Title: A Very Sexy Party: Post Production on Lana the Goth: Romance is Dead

Matthew Wood, lead visual effects artist on Lana the Goth. And what have you been doing? Leading visual effects on Lana the Goth. So far I've been doing exploding atomic bombs,
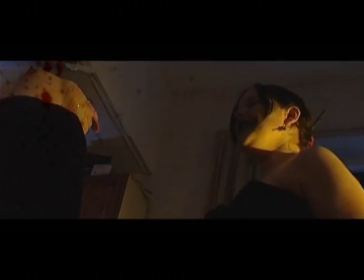24s
decapitations, cutting Dom in half on his head, and generally disfiguring and dismembering people. Lana, main character,
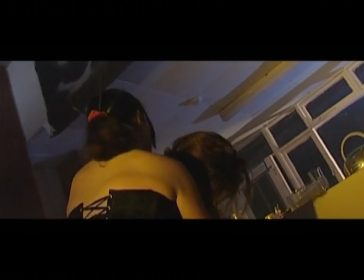33s
Juliet, pushes Dom's head off so the dummy rocks backwards and forwards.
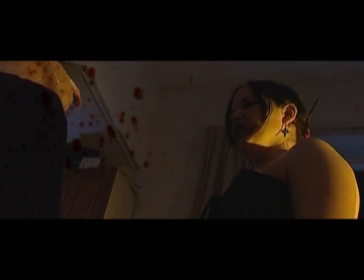41s
So obviously if I'm going to be doing effects, I need to track rocking backwards and forwards.
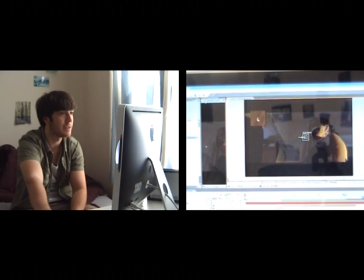45s
So we start by finding points that stay roughly the same and also stay on camera.
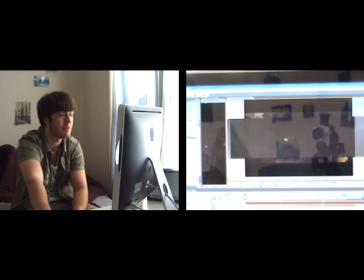52s
That's one of my quests when we're trying to make effects of the filmmakers,
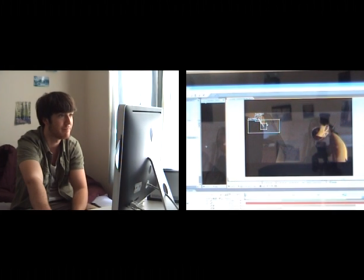57s
is that you try to keep it on camera and try to make it so that there's not too much moving in front of it,
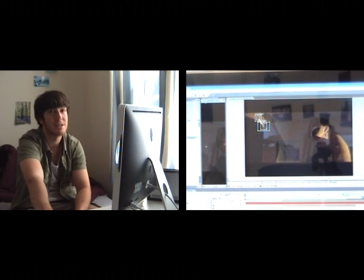62s
because that means lots of masking unless we're using blue screen. I think the first thing I started with was the blood gushing up from arteries.
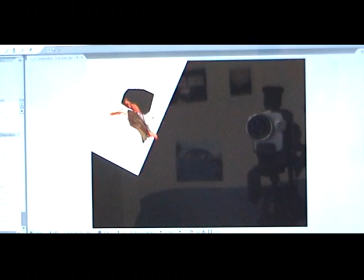74s
Later on I chose to make my own blood by using particle systems. I didn't use it in this shot because we spent a lot of time on this, layering blood effect upon blood effect in order to get the right look. The director, Jimmy, was very kind, and that most of the shots are pretty quick, so any tracking that I did have to do, if it didn't work, I could go through and reposition effects frame by frame, effectively animating them across the screen and following the motion. After the blood, I went for the tongue, which is just a photo of a real live human tongue.
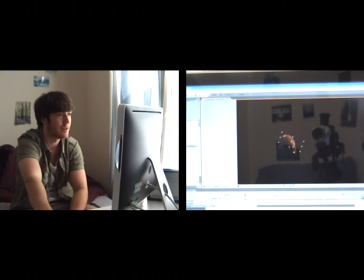114s
Tongue's used to sell the whole effect, really, I think, in that I spent a good 8 seconds animating it so it looks awesome. And then we've got, on a lot of the shots, in order to sell it, we added blood on screen.
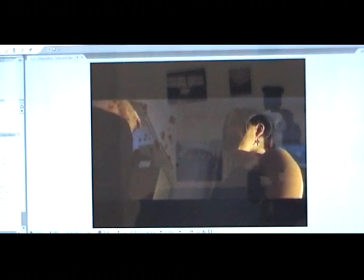131s
So blood drops actually hitting the screen, which I think really held everything together. That's actually one thing I learned on this project, is I've told everyone I talk to during it, is that it's better to have stuff look real than have it look cool. So, even if the blood's sort of masking off my, coming in front of the effect and you can't really see everything that I've worked hours over, the blood would go on the camera, so it's what people expect that, and it sells the effect.
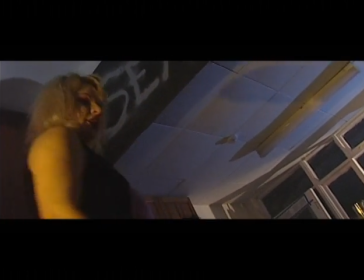166s Don't budge the money. Shut it.
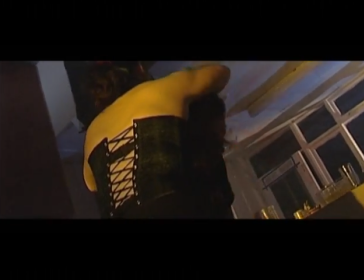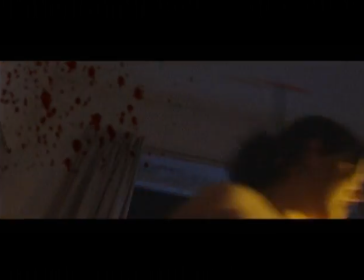175s I always said you gave lousy head and squirted too soon.
How many tears did you shed during the course of the visual effects of this film? It's mostly, on average, a day average, I could fill a sort of petri dish.
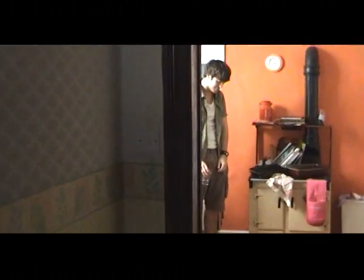190s
I keep petri dishes around. Did you fill up a glass at the end of the effects editing and drink the tears?
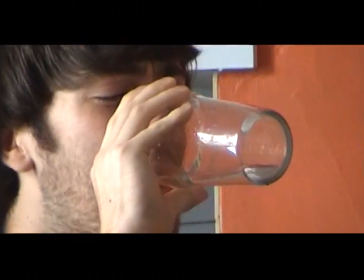197s
Yes, I was very thirsty. We did sort of a, me and the person I was living with did this whole locking arms. How did it taste? Salty. We drink each other's tears.